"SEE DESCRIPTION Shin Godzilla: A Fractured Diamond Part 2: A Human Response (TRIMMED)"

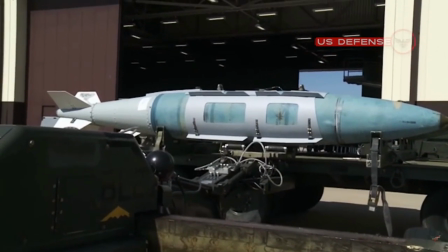The missile they're going to use is the B-83, which is 75 times stronger than the bomb that was dropped on Hiroshima.
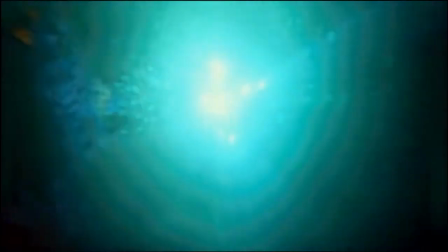It's funny how the idea of dropping a nuke on a giant monster is almost a meme in films,
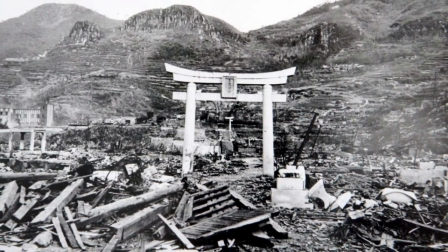but it stemmed from very real events that were far from humorous.
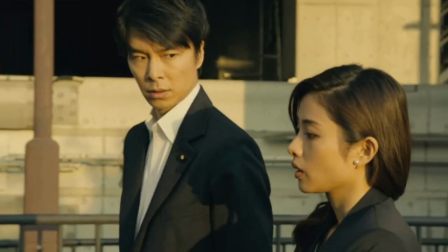Shin Godzilla using it and discussing it with the fear it deserves brings the subject back to its roots.
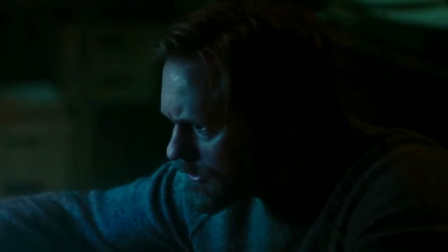However, I'm not 100% on why they needed to include the historical photos.
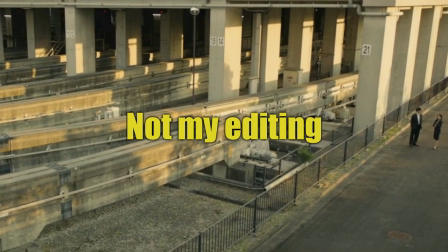She lived through the last 2.
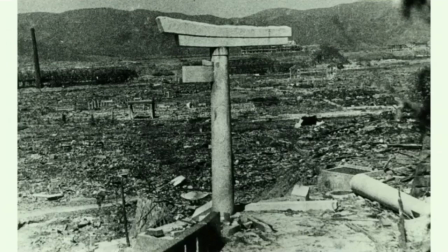It possibly could have been more poignant to overlay the old photos with wrecked buildings from the film, but on their own, they seem like a very obvious and lazy attempt to get an emotional response.
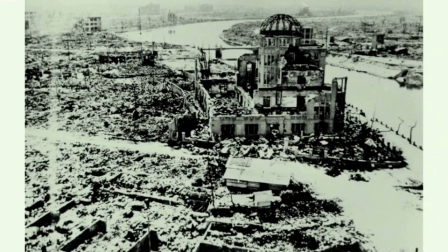Simply put, it's very jarring.
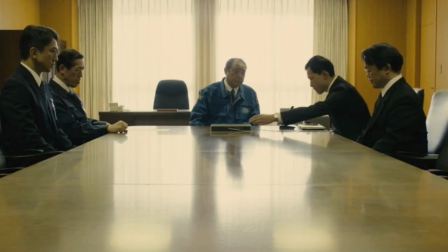Speaking of, Old Soggy Noodles finishes a conference call with the US President, confirming the bombing attack,
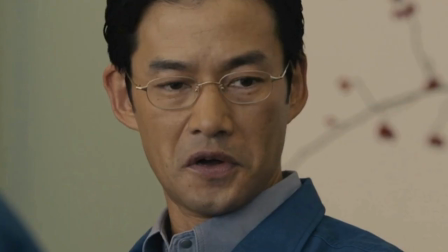then asks to see Akasaka, who we've seen a few times during the course of the film.
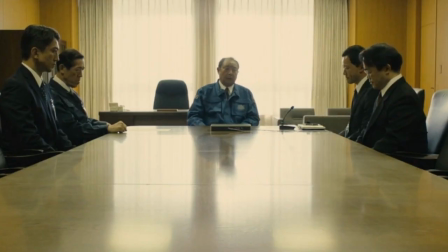Here we see him using his instant transmission ability.
Get the Chief Cabinet Secretary.
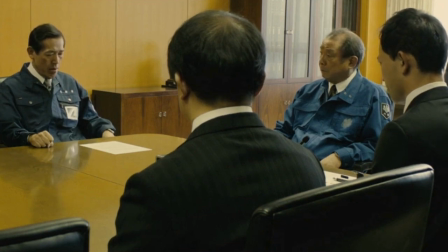This is such an odd bit of editing, it confused me the first time I saw it.
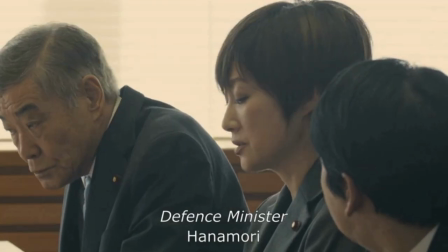Again, I think the text on screen workaround is encouraging some bad filming behaviours.
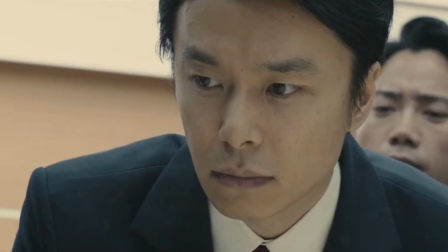On R, earlier meeting room scenes and discussions between characters.
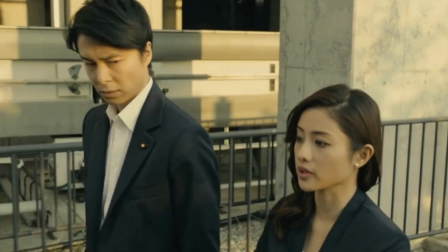Now, after Godzilla's attack and with the announcement of the nuclear threat, silence is becoming more and more prevalent.
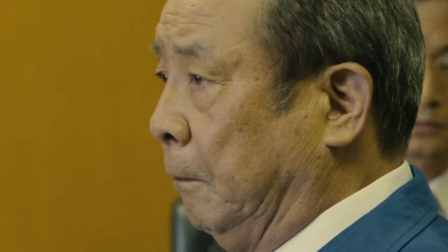This allows for the impact of the news to sink in.
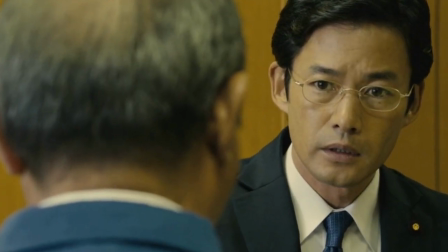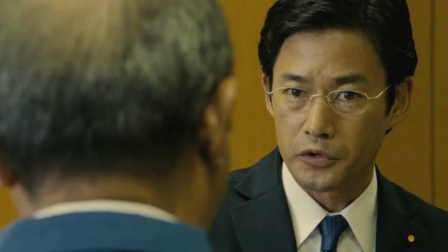Isn't there some other way?
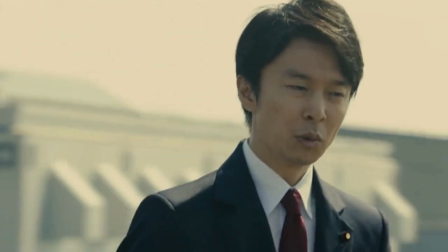This leads into the scene between Akasaka and Yagachi discussing the upcoming nuclear attack and the alternative,
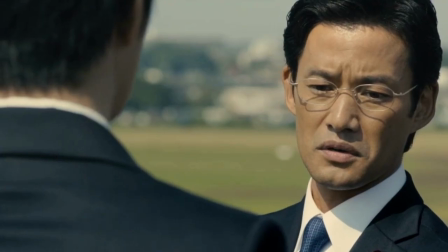the plan. Some of the lines in this scene are surprisingly meaningful.
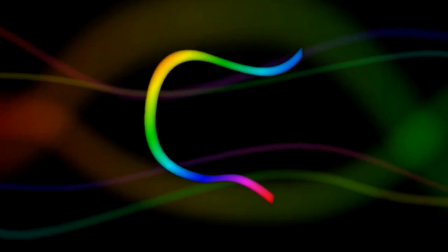Post-war Japan is a tributary state.
Silly me was confused because all I could think of was, Japan is a river state?
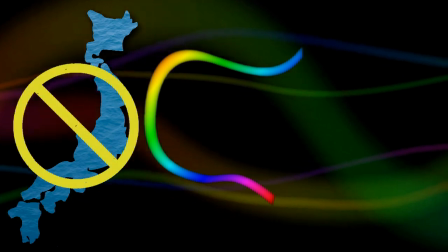Looking the phrase up enlightened me. A state that pays tribute to others.
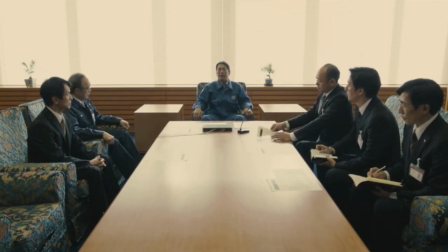This is obviously referring to the Japanese-American relationship.
Post-war extends forever, huh?
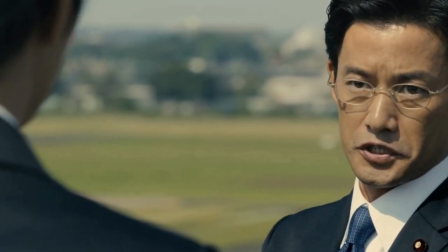The discussion is all about politics,
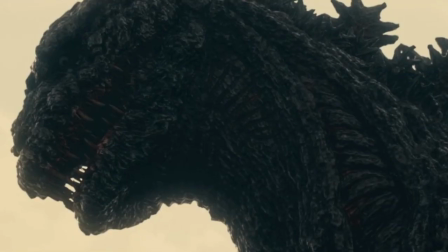economics, plans going forward, all in reference to Godzilla and the nuclear attack.
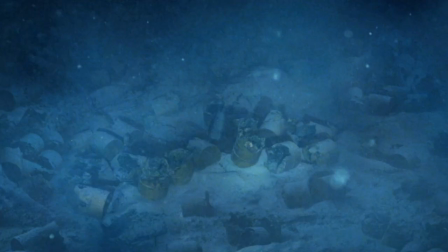Both of these are references now, then, and forevermore, of the effects of nuclear weapons and pollution.
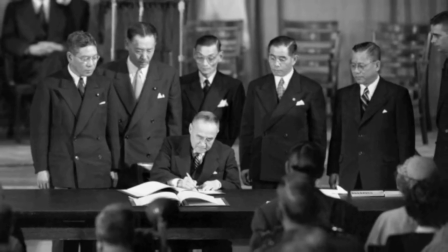But here they are also being connected to Japan's recovery after the Second World War,
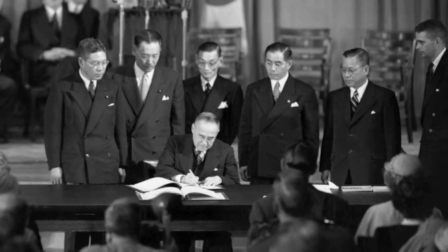and after American military forces left the country in a period known as
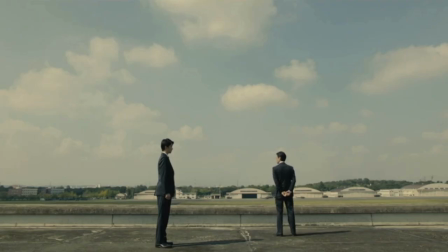post-occupation Japan, which makes this line very profound.
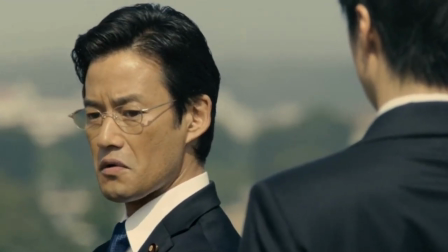You have to understand, I have to look ahead and think about what's best for a post-Gojira Japan.
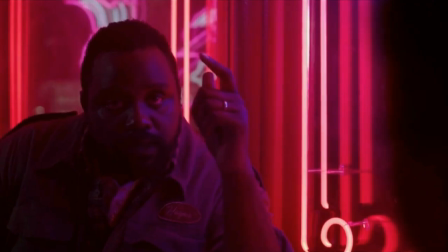Hold on to that for a moment.
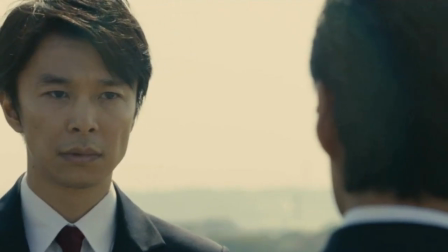At the end of this scene, and after several attempts from Yagachi to make Akasaka go with the plan, Akasaka utters this line.
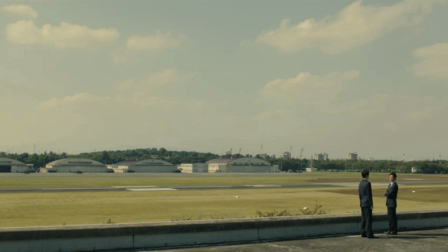Yagachi, this is the reality. All else is just a dream.
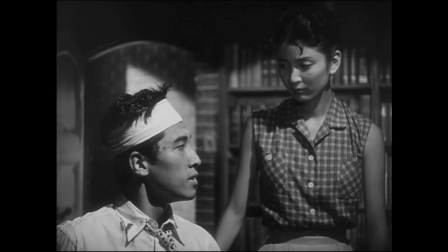This sounded familiar, and I was sure it was in Gojira 1954.
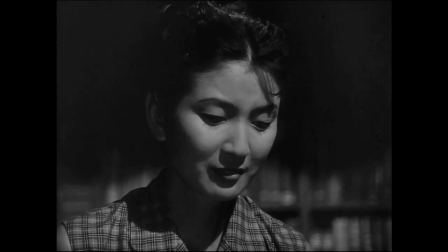However, this dramatically deep statement had me laughing after I discovered it wasn't in the original film.
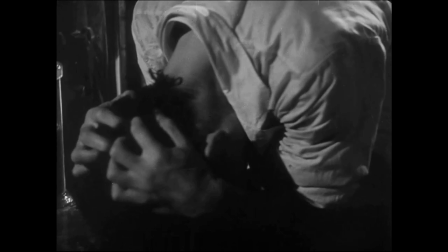It was, in fact, in Godzilla King of the Monsters! !
You have your fear, which might become reality.
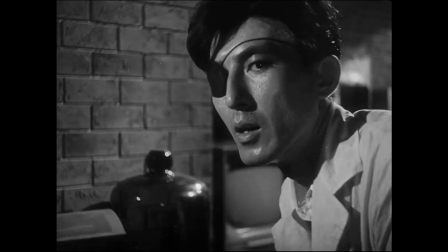And you have Godzilla, which is reality.
Who'd have thunk it?